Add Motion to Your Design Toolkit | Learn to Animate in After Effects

To really get the most bang for your buck out of keyframes, you need to understand the two most important concepts in animation,
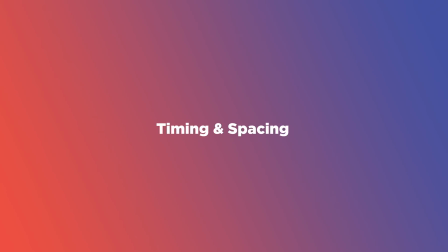[16:40]
and they are timing and spacing Timing is pretty easy to get.
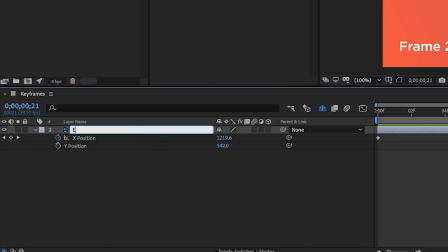[16:46]
Remember our little dot friend, and I guess he needs a name. How about Elliot? So we gave Elliot two keyframes on his position property.
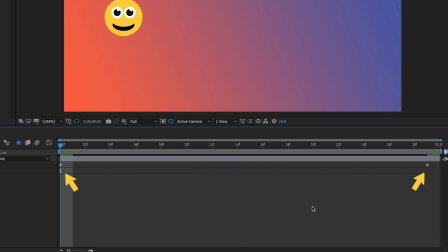[16:54]
Those keyframes were set one second apart creating a movement that takes exactly one second.
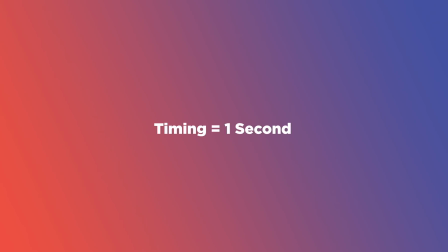[16:59]
So the timing of this move is one second. Pretty easy, right? Now let's move on to spacing, which is where a lot of the magic happens.
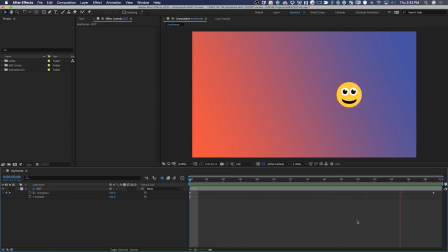[17:09]
Watching this animation play a few times, you're probably noticing that it feels very stiff and robotic. Maybe sometimes that's what you want, but I think Elliot would be much happier and confident in his darkness if he moved in a more interesting way.
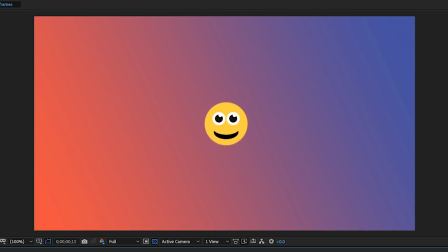[17:22]
First though, let me explain why he's moving in such a stiff manner right now.
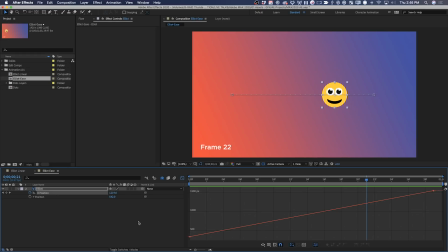[17:27]
If I select the two keyframes and then click on this button, After Effects can show me a graph of Elliot's position as it changes over time.
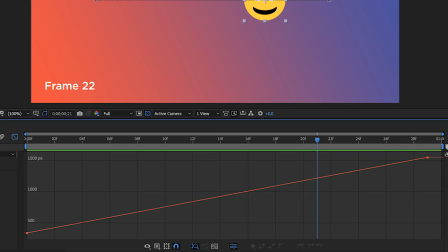[17:35]
Notice that the graph is a straight line that goes up and to the right,
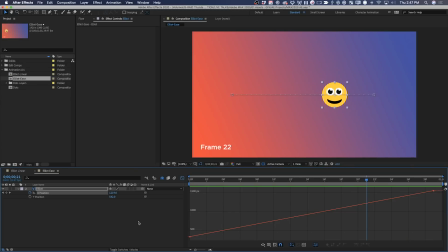[17:38]
telling us that the X position is changing the exact same amount on every single frame in a linear manner, which is why these keyframes here are called linear keyframes. If you've used After Effects before, you may have discovered a function that makes these keyframes a bit more interesting.
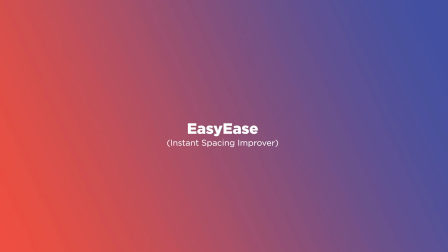[17:56]
It's called Easy Ease.
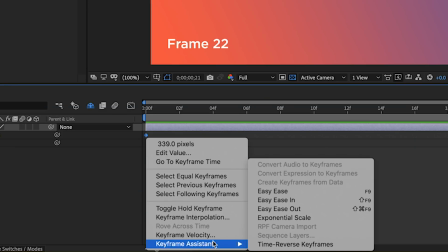[17:58]
If I select these two keyframes, right click them, go to Keyframe Assistant, and then click Easy Ease, something has happened to our graph.
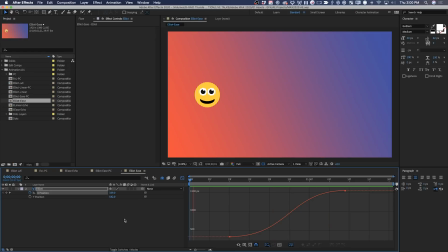[18:07]
When I play the animation now, you should notice a pretty drastic difference.
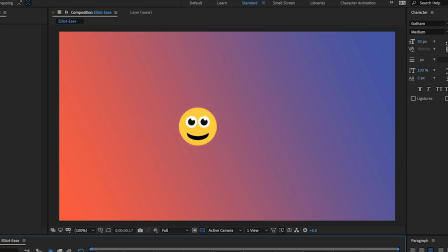[18:11]
Elliot the Dot is moving much more naturally, taking some time to pick up speed, and then requiring a little time at the end to slow down. There's a sense of physics being in play now, and it's just sort of more interesting.
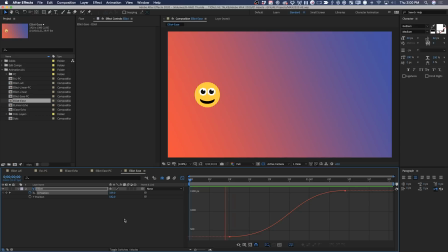[18:23]
But notice that even though Elliot seems to be moving faster in the middle of this animation, the keyframes are still only one second apart. The timing hasn't changed. Something else has. To clear up what's going on here, let's look at the original linear keyframe version of the animation.
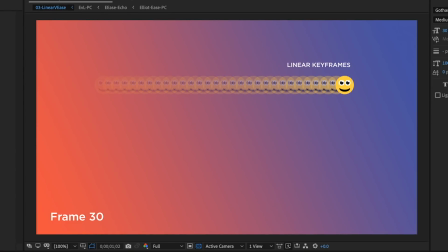[18:40]
If we take all 30 frames of this movement and overlay them on top of each other, you can see that the spacing between each frame is consistent.
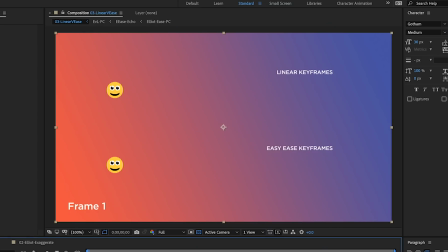[18:48]
But when we used that easy ease command, it changed the spacing between each frame.
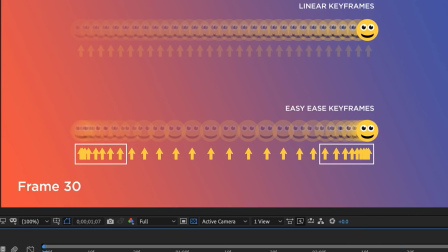[18:54]
The spacing is more bunched up at the beginning and the end, and more spread out in the middle.
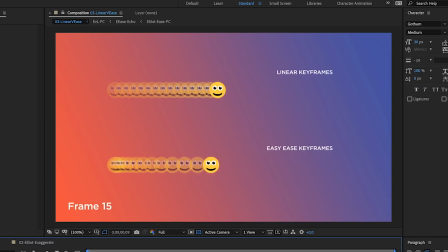[18:59]
When frames are closer together, it feels like Elliot's moving slower, and when things are further apart, Elliot's moving faster. The spacing is what's being affected here, but the timing remains unchanged.
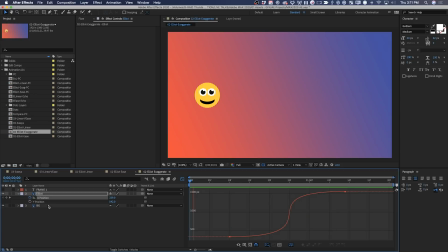[19:12]
You can really exaggerate the spacing in animation, getting more contrast between the slow and and fast parts of a movement. And this is a great way to make animation more appealing. Same timing, different spacing.
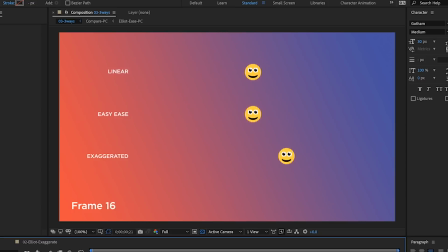[19:26]
Completely different feels between these three options. And now you know the difference between timing and spacing which quite honestly I didn't know until I'd been animating for about five years. Using good timing and spacing in your animations can take you really far. But of course you probably wanna learn a few other tricks So let's talk about, wait for it, wait for it, anticipation.
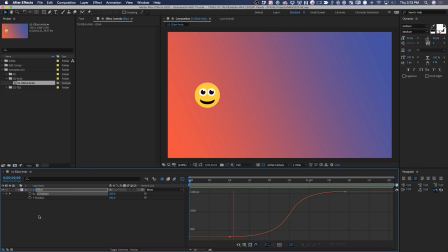[19:57]
See what I did there? Okay, let's talk about anticipation. When Elliot the Dot moves from left to right with some nice spacing, it feels good.
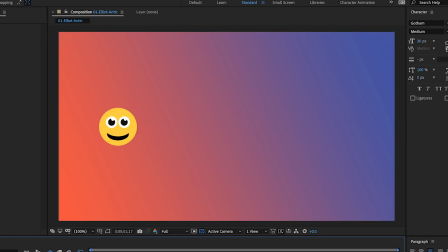[20:06]
But we're not giving the viewer any hints that something important is about to happen, and this can sometimes make movements feel abrupt.